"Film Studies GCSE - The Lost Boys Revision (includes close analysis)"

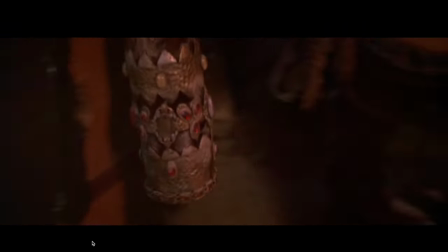[24:34]
So we have the close-up that then
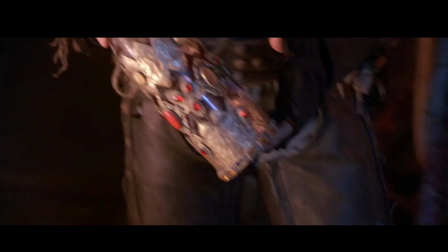[24:39]
follows or tracks the bottle to indicate to the audience that this is a significant item. And if you weren't sure if it was a significant item, they've made doubly sure that you are aware of that by having it in this gold casing with jewels on it, and it looks almost
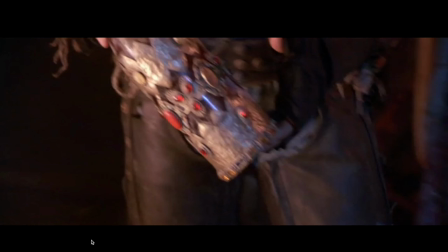[24:55]
ceremonial, so it becomes very clear that this is an important item. And then in addition to that, don't know if you heard it, but there was a diegetic crack of thunder as well. So there's also the suggestion that it's not good what's heading this way.
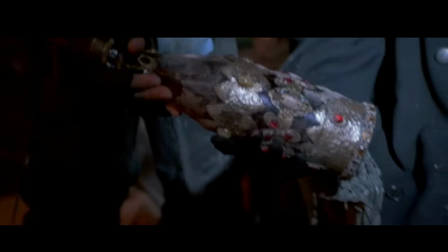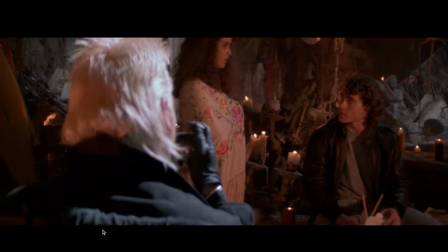[25:16]
So David opens it here, and Schumacher uses
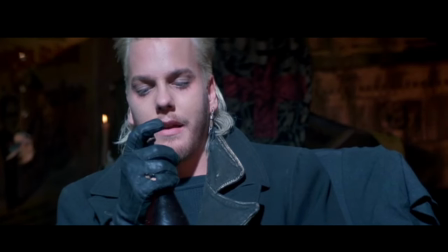[25:22]
a pretty dramatic looking push-in as he, there you go, as he drinks from the bottle.
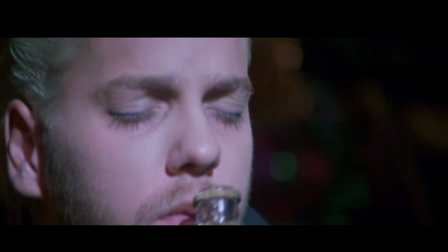[25:34]
We mentioned, or I mentioned earlier about the AIDS crisis and this idea of fears around catching the disease through the exchange of bodily fluids, and a lot of the fears that were present in society at the time.
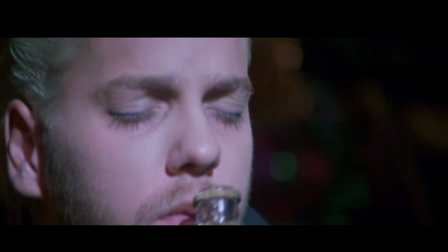[25:48]
Again, if you wanted to, even though the film doesn't explicitly ever talk about AIDS or the AIDS crisis, you could potentially associate some meaning to some of the fears that we get around the drinking of blood in this film,
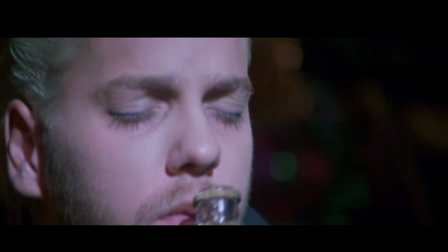[26:06]
and what it does to people, or how it can destroy the lives of individuals. So again, you could maybe make some connection to some of societal fears at the time in America.
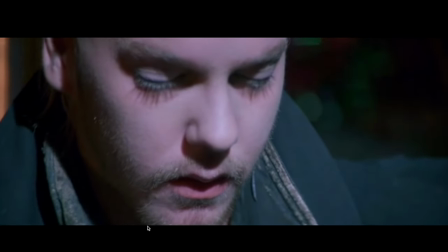[26:23]
So a little bit more here on charismatic antagonist.
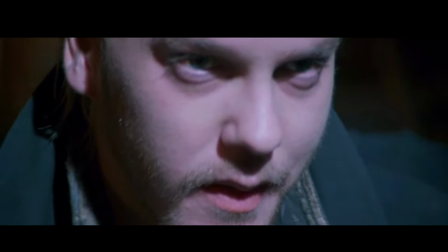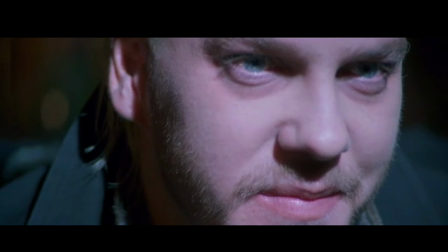[26:33]
So we have got the actor Kiefer Sutherland has been cast as David, and he is a very charismatic actor, and that really plays into the need to have an antagonist that you can believe
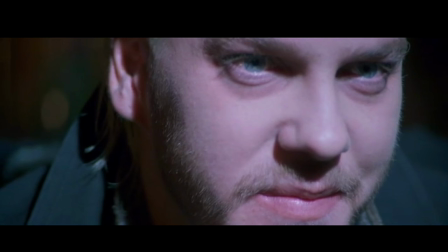[26:49]
can charm people and can bend people to his will as well. We know from hopefully watching Dracula that part of the vampire lore is that they are capable of hypnotizing,
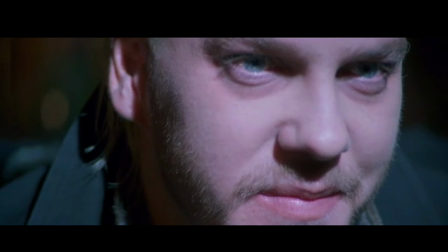[27:03]
and there is something really engaging and quite hypnotic about Kiefer Sutherland's performance. So you can see here the sort of direct eye contact, there's real intensity there, and he has got a very
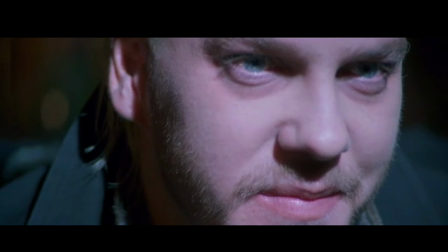[27:18]
smooth sounding voice as well. There is something really engaging about him to watch, and I think, as I say, part of that is to do with the intensity of the actor as well, but it makes it sort of easy to understand why somebody like Michael,
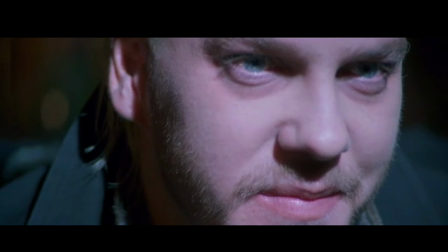[27:35]
who's maybe feeling a bit disconnected, who's feeling a little bit lost, might be compelled to be part of this group, to be part of this gang.
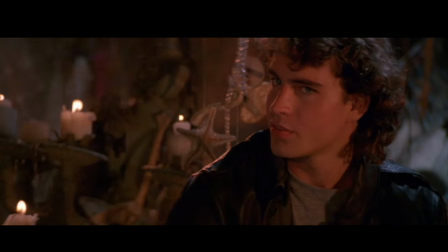[27:48]
And he obviously goes ahead and drinks despite the fact that Star tries to warn him.
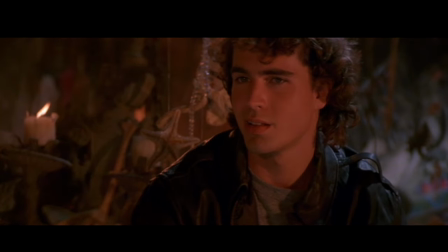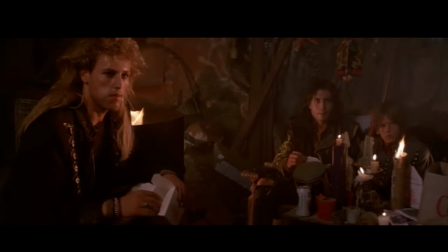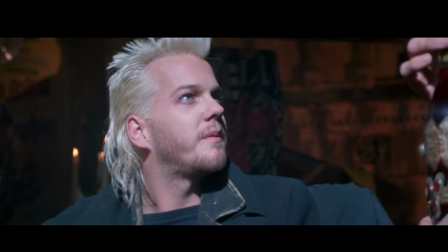[28:07]
You've kind of got the epitome of peer pressure here as well, as the Lost Boys chant his name.
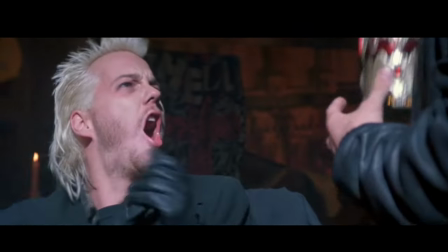[28:18]
And he falls for it pretty much. And then diegetic sound of the thunder cracking again.
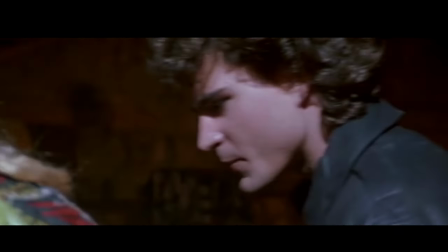[28:26]
And now we get non-diegetic drum music coming in to suggest that, this is a significant moment and something bad has happened as well.